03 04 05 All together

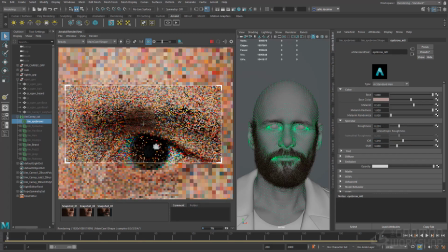3738s
They're very simple parameters here in the hair shader for Arnold.
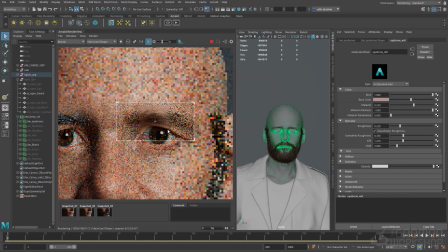3744s
It's not complicated. It's just a matter of playing around with values.
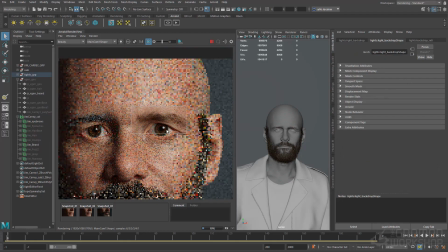3749s
It's not really much to it. You can, you know, use the base color as a multiplier as well. So if you want a little more redness or orange in the hair, then you can assign that there.
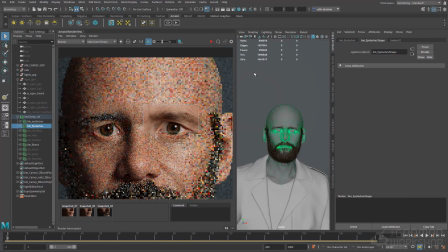3761s
All right, and then same thing, just bringing the eyelashes in, assigning an eyelash material. Very simply, just using a slightly red color for this. With a sort of a mid melanin, you know, the base color is going to multiply. It's going to be pretty dark now. So yeah, you can see the eyelashes now.
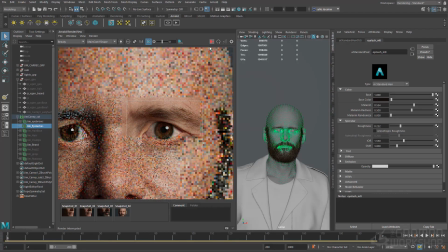3783s
And slowly, the human in him, his soul, is starting to appear with every groom update. And, you know, the eyes are now actually feeling more alive. So yeah, it's a good thing.
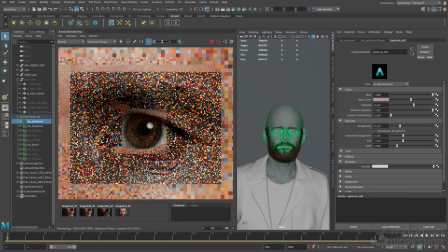3801s
Also, just that shadowing that happens on sort of the upper part of the eye from the
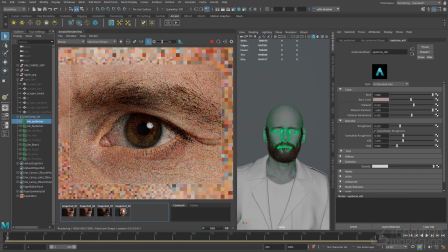3807s
upper eyelashes is a really key part in sort of realism and how we read faces and eyes.
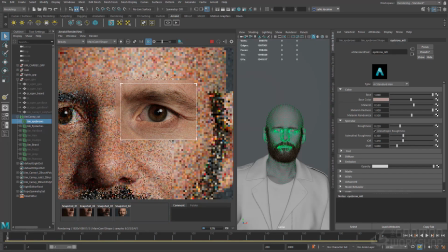3812s
Like, you know, we're used to that shadowing, and it feels very uncanny when you have very white, unshadowed scleras.
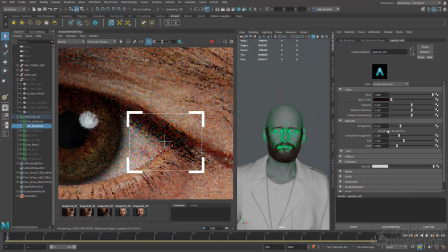3818s
So just picking a smaller region so it renders faster and tweaking the shader slightly a little bit more.
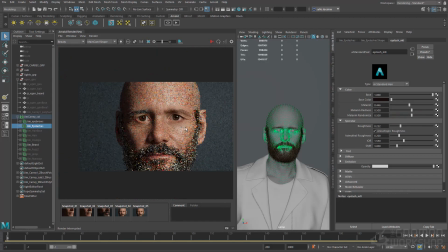3824s
Don't want eyelashes that are too black or too dark.
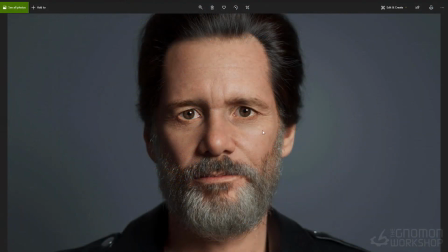3827s
Okay, so rather than sort of going through each part and actually assigning the shader and showing you how I set it up, I thought what I'd do is show you a render that I'd done of the groom, and then just show you the attributes of each groom,
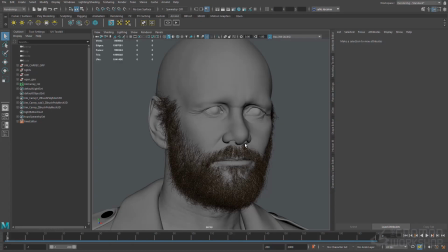3842s
because it's a lot quicker, and honestly it doesn't really get much more complicated than what I just showed.
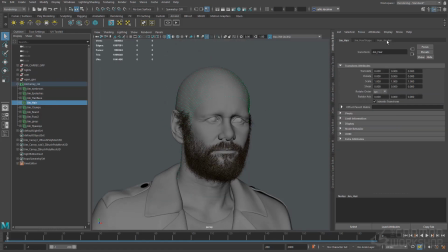3847s
You know, you can assign ramps to the melanin very simply, like we done with, you know, the eyes,
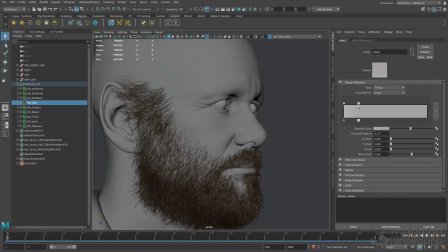3854s
and it's essentially just sort of saying from root to tip the sort of the gradient and the color change that you might want to have. Yeah, and you saw the user data color that was applied to the beard, so that was also done similarly with the peach fuzz,
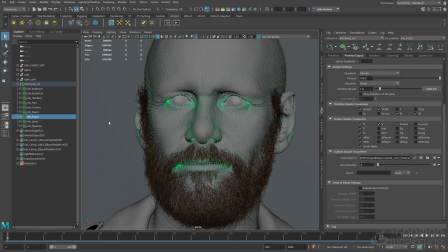3868s
just having a few darker hairs in place rather than them all being consistently sort of one uniform sort of white peach fuzz color.
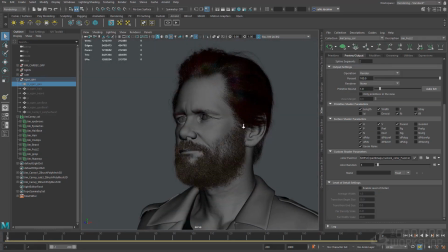3876s
And then this is me just showing you how to kind of use a ramp on the eyelashes.
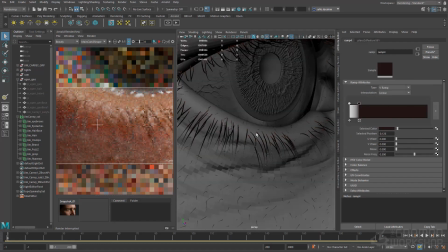3882s
You know, you can use it both in the base color and the melanin, just to kind of drive root to tip variation and say,
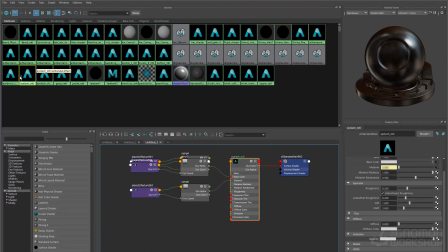3888s
you know, maybe you want the tips to be slightly lighter and the root to be slightly lighter.
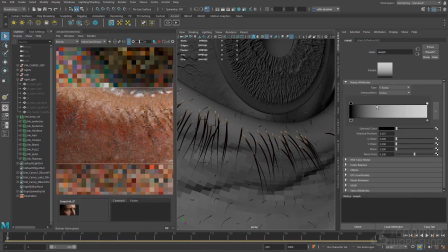3893s
So the root kind of blends a bit more into the skin, and then the tips taper off a little bit more. So I noticed in some references of Jim Carrey that the tips of his eyelashes feel very blonde, sort of fade off into sort of a white color.
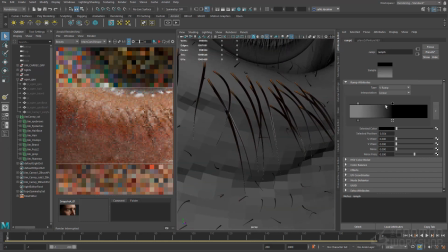3904s
So I thought I'd try and emulate that here, but nothing very complicated apart from the sort of user data color stuff I showed with the beard.
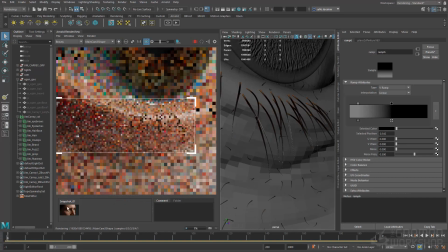3912s
Everything else is very much just ramps and basic values that I found worked well and were reflected in my references.
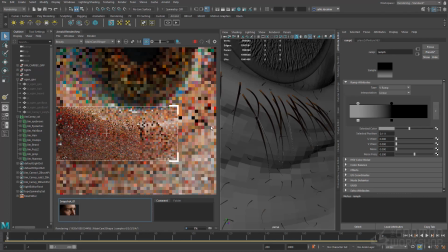3923s
So you can use, select the node, use isolate selected to be able to see what the ramp's doing. So with melanin, like mentioned earlier, when it's black, it means no melanin, so it's going to be white, and then vice versa.
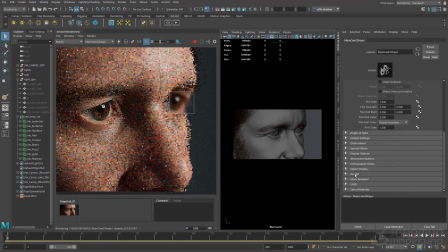3937s
Just removing the depth of field in this camera again, just to kind of just to see the eyelashes.
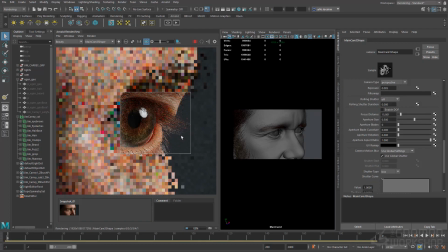3941s
It's too blurred otherwise. It's a good angle to see how the light's hitting the eyelashes too.
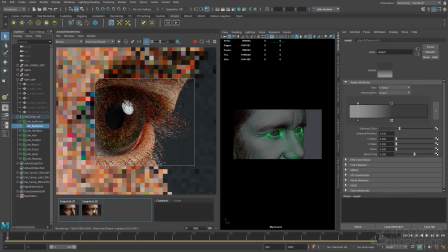You can see even from my render here that there is a slightly small gap between the sclera and the eyelid, which is giving that really red glow.
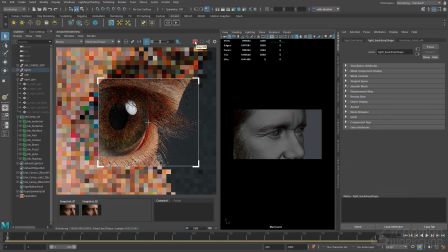3960s
So these are things you can just tweak in ZBrush, tweak your model slightly, or even in Maya, push the vertices back slightly off the eyelid to sort of sit with the sclera.
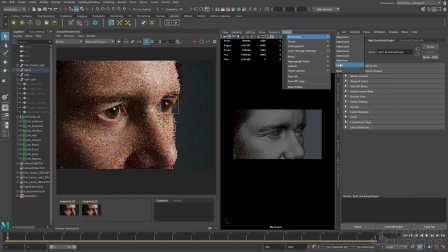3969s
So, having these different angles and close-ups is like, a great way to expose your model and make sure that things are watertight and are sitting cleanly.
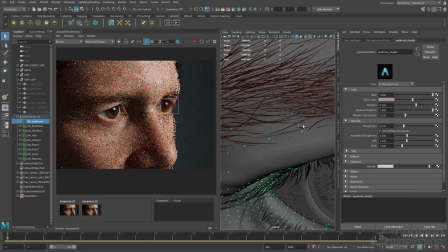3977s
So yeah, you can see I'm getting some lightening now on the ends of the eyelashes. So yeah, that's essentially what ramp does or allows you to do.